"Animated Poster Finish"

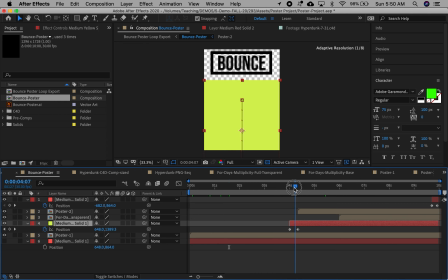248s
You know, going with my theme of verticality and basketball. So this comes flying on. And also the bounce will come in again.
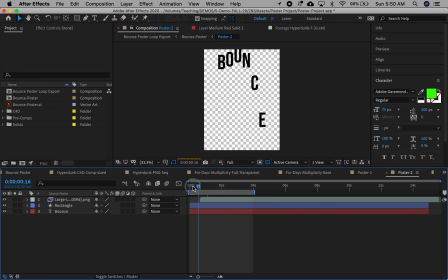258s
So it's a little bit of repetition, but here is my second version of the poster. So a little transition, bounce comes on, which is good. But if I go back out, I've also got something else below it. So let's just look at the bounce poster again.
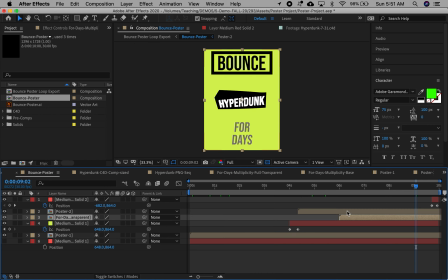280s
Below it, I've got this. I placed it below because I did want to have some multiplicity. So instead of the 4 days coming from the bottom, this comes in this background as kind of a wallpaper and then pushes out, and the center bottom of the frame has the 4 days again.
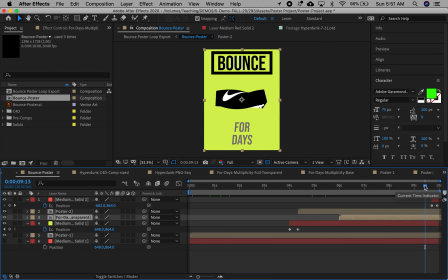300s
That creates another kinetic element for our poster using multiplicity. And then because it's a loop, I want to come back in on my start frame. So I just animate on my original background so it loops back to here.
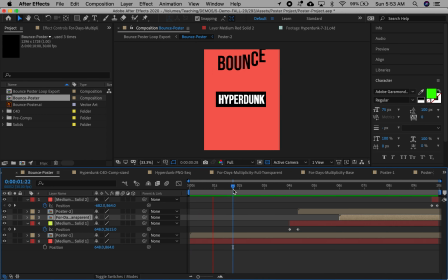317s
So I'll just preview the whole thing for you. The single loop. Make sure you include at least one type animation technique from Module 2
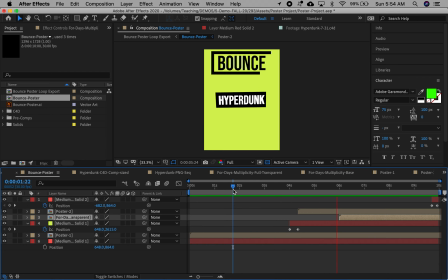326s
and at least one object animation technique from Module 1. And you want to have a design or animation aesthetic that's consistent with the theme of your poster.
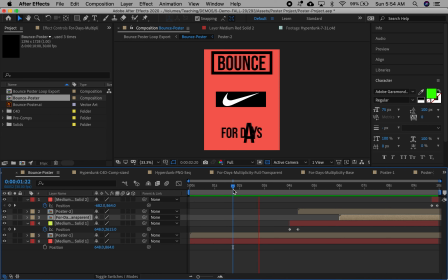340s
So I chose to highlight verticality, dynamicism, bounce,
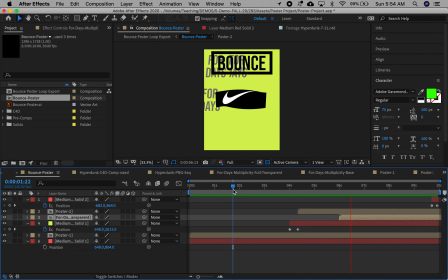347s
and very bright colors. My typefaces were all aligned, so all the same. You can have different ones on there if it's appropriate. And I wanted to have this be very vertical. Now, I just took this bounce poster and dropped it
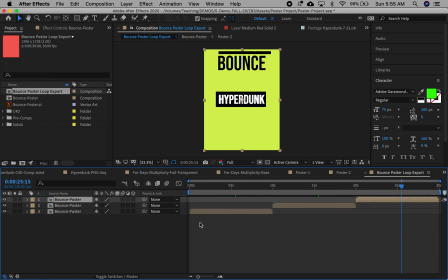364s
into an export composition 3 times for a full 30-second loop.
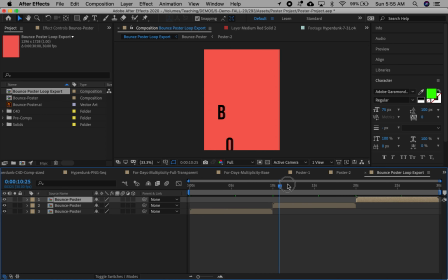370s
That way, when your peers are viewing it, they get a really good sense 3 times of your 10-second loop. Now mine's 10 seconds, yours could be 5, but you want to have it loop 3 times, whatever the length is.
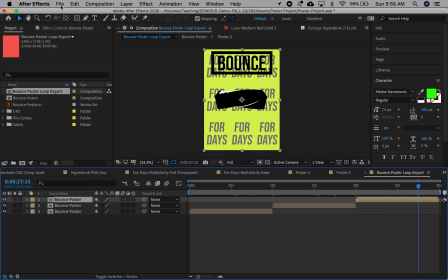387s
When you're ready to export, go to File, Export, Add to Media Encoder Queue.